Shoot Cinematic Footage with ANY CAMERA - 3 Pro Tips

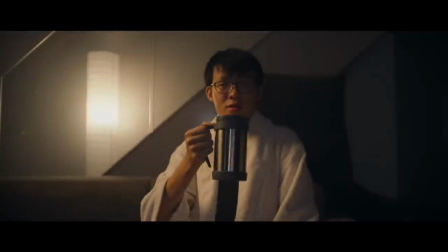(0:02)
It's day 7 of the movement control order in Malaysia and since we're not supposed to be outside I have finished all 7 hours and
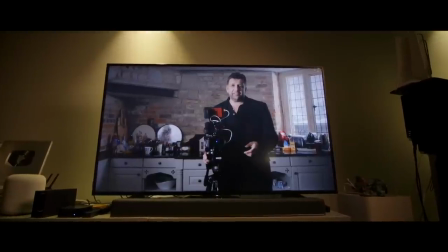(0:09)
22 minutes of Philip Bloom's filmmaking for photographers course the perfect way to practice social distancing it was a bit of a wake-up call for me because it was
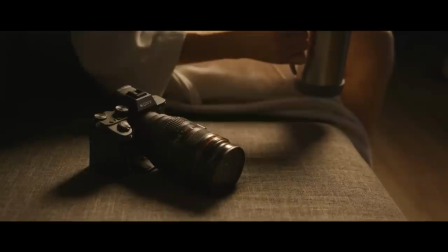(0:17)
an in-depth course on the art of filmmaking without involving large expensive cinema cameras since
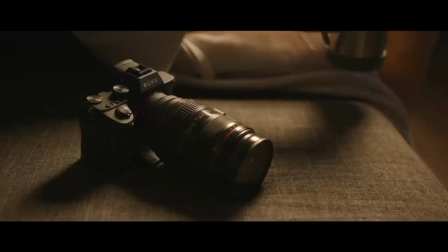(0:22)
it was filmmaking for photographers hence you could do it with any stills camera that records video. A great reminder for me to pay more attention to actual film language than how many stops of dynamic range my camera has. So freshly inspired from watching the course, here are three things I've picked up from the course that can make your footage look more cinematic regardless of what you're shooting on.
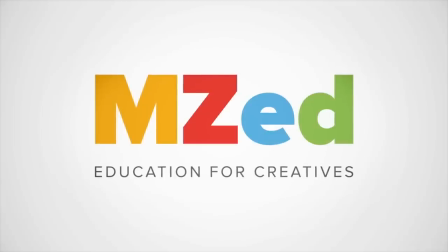(0:43)
This video is sponsored by MZ, the very online education platform that brought us the Filmmaking for Photographers course. The first thing to take note of for more cinematic looking video is ironically something that cannot be seen, and that is audio. You might say that it doesn't make sense because audio has nothing to do with how things look, but many filmmakers would agree that good audio is at least as important as, if not even more important than good visuals, because bad audio has the power to make a video downright unwatchable. If your video contains dialogue, for example this talking head right now, you could spend a lot of effort making sure that it looks good, but if the dialogue sounds bad, it kind of ruins everything. You're so distracted by the bad audio you won't bother how great things look.
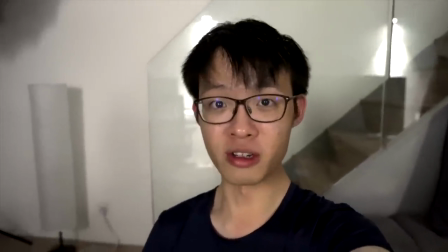(1:26)
Inversely speaking your visuals could look not so good but if the dialogue sounds clean then I would say there is
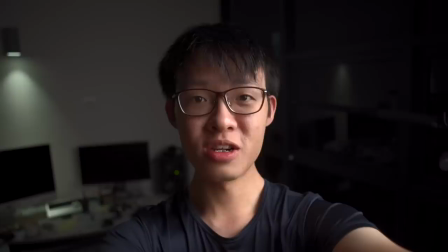(1:31)
a higher chance that people are still going to sit through it compared to something that's well lit but sounds bad.
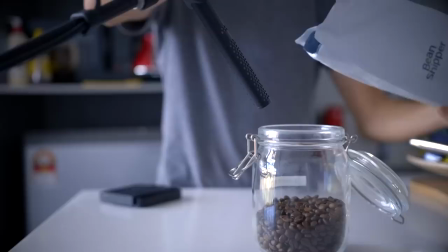(1:37)
You should also consider doing Foley which is going back and recording little sound effects up close. You would be surprised at how much it elevates and complements the visuals of a scene. For example here's a sequence without Foley, and
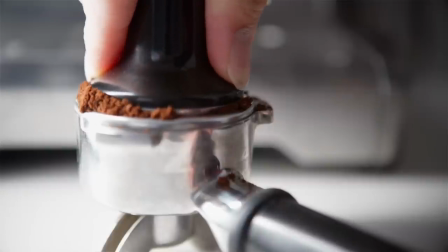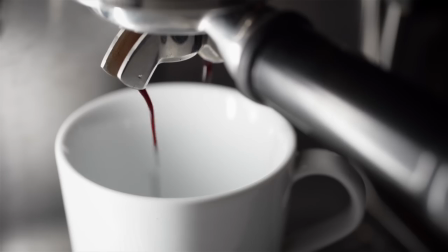here it is again with.
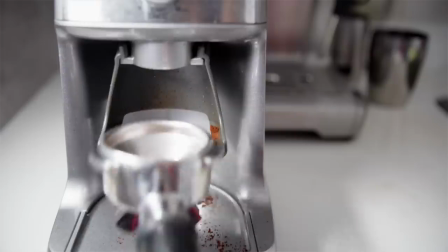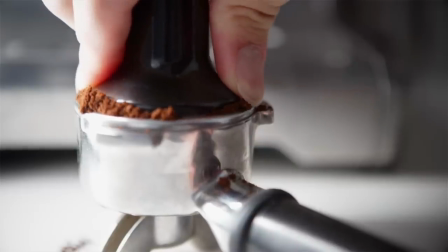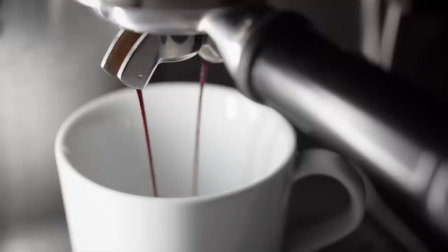Cool thing about Foley is you might not even have to recreate the sound using the original object. For example in my video about buying used lenses, to recreate the sound of grits grinding inside a lens's focus ring,
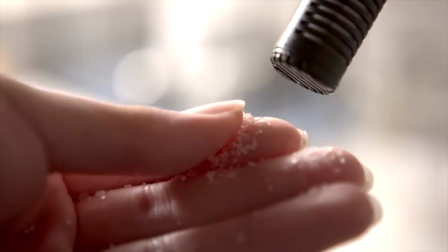(2:33)
I simply recorded grains of salt getting rubbed between my fingers.
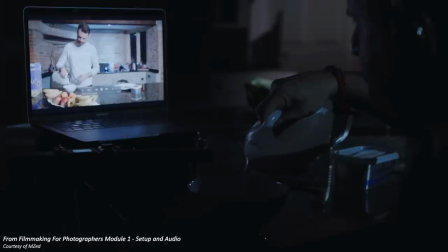(2:36)
There's a demonstration of an entire Foley session in the first module of Philips course, so if you're planning on getting the course, definitely look out for that. At number two is the lighting. For me, lighting is everything. It is an extremely powerful tool and is very commonly overlooked. It most definitely pays off to spend some time understanding how light works,
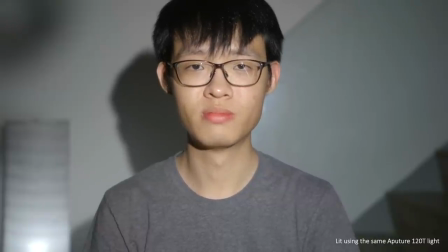(2:58)
because how well the lighting is executed will have a massive impact on the production value of your image. Lighting is really a lot more than just raising up the overall exposure of your image.
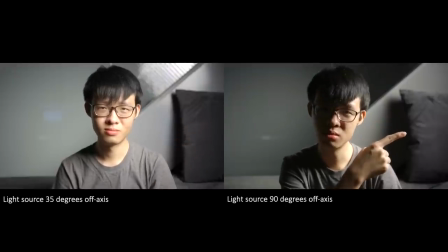(3:09)
For example, in terms of light placement, the further off to the side your key light is, the more it's going to drag out those shadows and create a more dramatic high contrast look. Now here I'm not really going into a lot of detail because it would be impossible for me to properly explain a good coverage of lighting theory in a short video like this. Instead, what I'm trying to say is, get Philips' course because there's a whole in-depth module on lighting. Okay, what I'm really trying to say is, when you start paying detailed attention to lighting, it will entirely change the way you shoot and your approach to visually constructing a shot, and that applies to shooting with natural light as well. Although you have less control over natural light, it will still affect your placement of your camera and subject in relation to the sun. Now I would love to demonstrate that for you, but right now in Malaysia it is literally illegal to be filming outside during the control order,
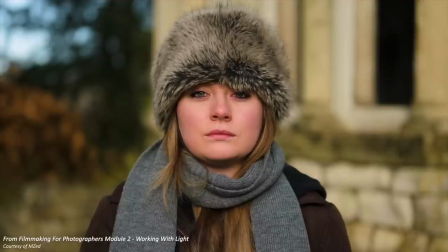(3:58)
so I'm just going to pull some clips from Philips Kors. Here is a shot where the sun is directly behind the camera illuminating the talent head-on,
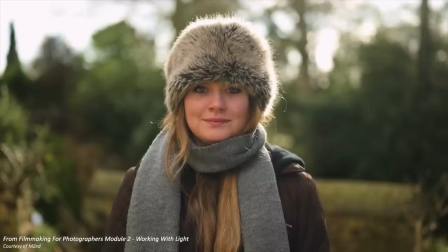(4:05)
but check out what it looks like when we flip this around so the sun is backlighting the subject and it looks amazingly flattering.